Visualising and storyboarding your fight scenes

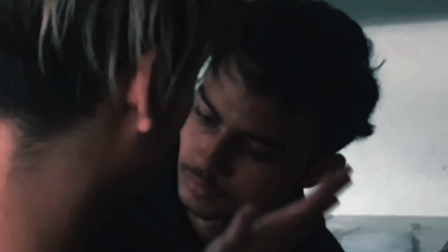[0:04]
Hi my name is Roy and I'm here to break down one of the fight scenes from my film Plastic which was shot in 2018 and to start with I'd like to bring out the fact
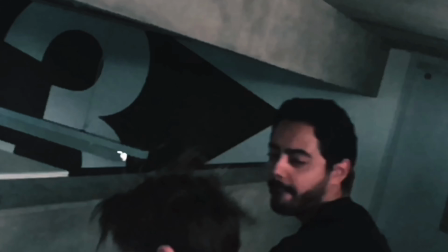[0:10]
that how many filmmakers these days handle fight scenes in a way where they do long persistent takes of
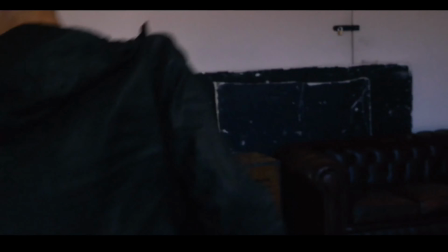[0:17]
the same sequence and demanding the actors the performers to do the whole sequence in one go flawlessly and they're captured from tons of different angles without
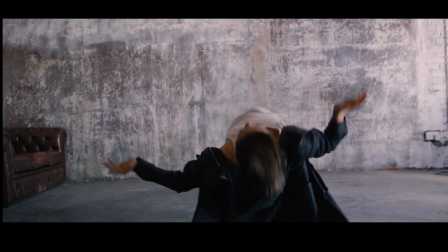[0:25]
understanding the choreography and eventually for them to the edit for the editors to play with but the thing is the editors don't always understand or know the
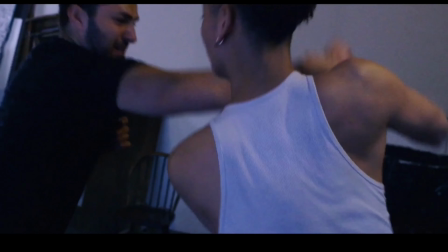[0:33]
fight scene as well as you do so they might just edit them in a way where it makes sense to them and it doesn't match your vision as the director
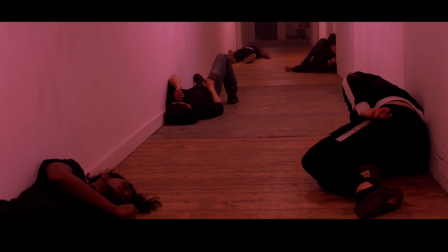[0:40]
or the action designer so to fix that do allow me to present a different option which is the way i would normally handle my fight scenes is to keep your shot simple know your choreography and know where your cuts are because if you know where your cuts are you're able to
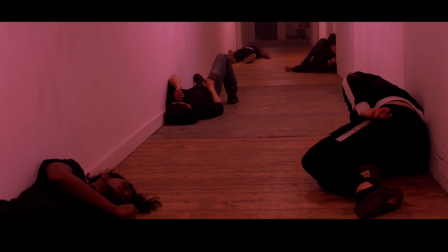[0:55]
storyboard your fight scenes out in a way you do other scenes as well so please allow me to demonstrate this with this scene from Placid.
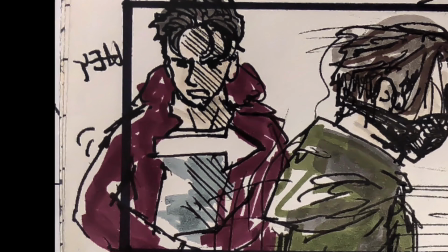[1:05]
We'll begin with one of the guards leaning gently against the wall waiting for me to walk past him as you can see here and
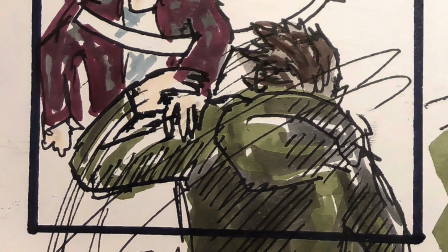[1:16]
as I'm doing so he confronts me and tries to stop me this is when I grab him go under his arm twist his arm around and hit him in
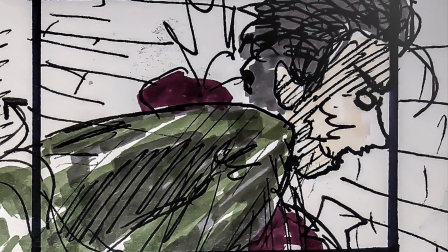[1:22]
the back I quickly spin around and elbow him again and this is when I grab him and pull him off the frame.
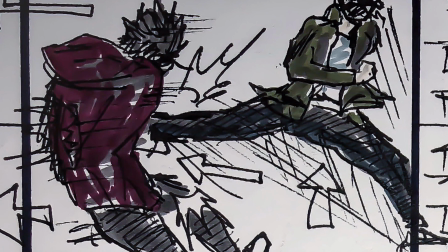[1:32]
I drag him closer and I finish him off with a Donnyan style spinning back kick and this is when I kick him into the frame and into the wall. Right, moving on to the next guard,
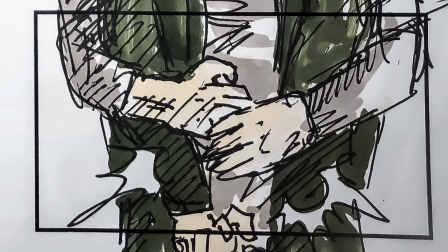[1:45]
he enters the frame from the left side and traps me from behind and we get a nice reaction shot from the both of us just before I step on his foot.
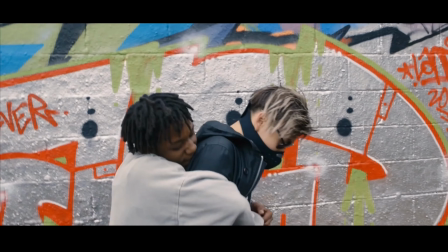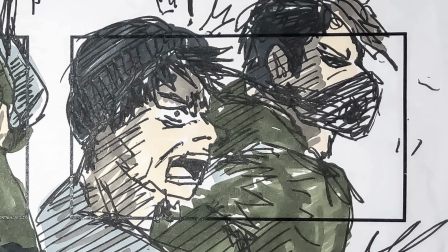[1:58]
This is when I grab his hand and crack his knuckles and we get a nice reaction shot from him just before we go into wide and show all the arm twisting motion.
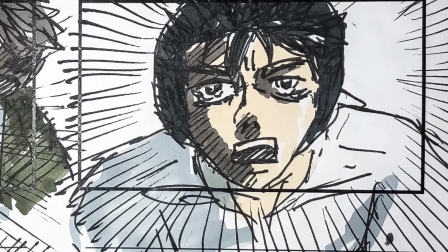[2:09]
We get a nice reaction shot from him just before the hit lands.
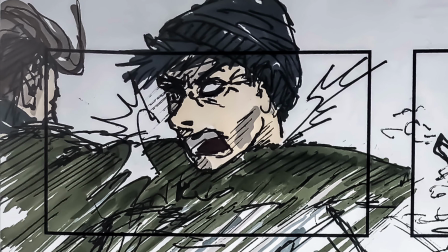[2:14]
Then we have this little shift while he's on the floor and really show the impact of the hit.
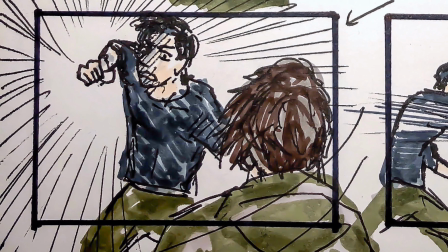[2:24]
Moving on to the last sequence, we have this guy entering the frame from the left and throwing a punch at me will continue the sequence with a swing and a miss.
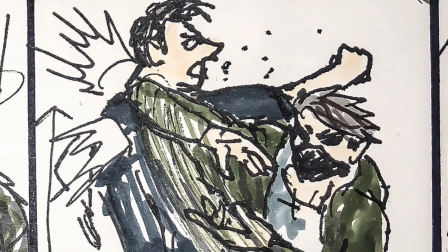[2:34]
Everything from here just plays out the way I drew them in the storyboards, as you guys can see. Angle the five with him falling in from the right side of the frame and collapsing.
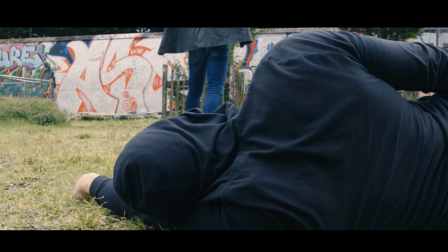[2:45]
And that is how I handle my fight scenes. I hope this has been helpful for all of you guys. Thank you so much for watching, stay fresh and bye.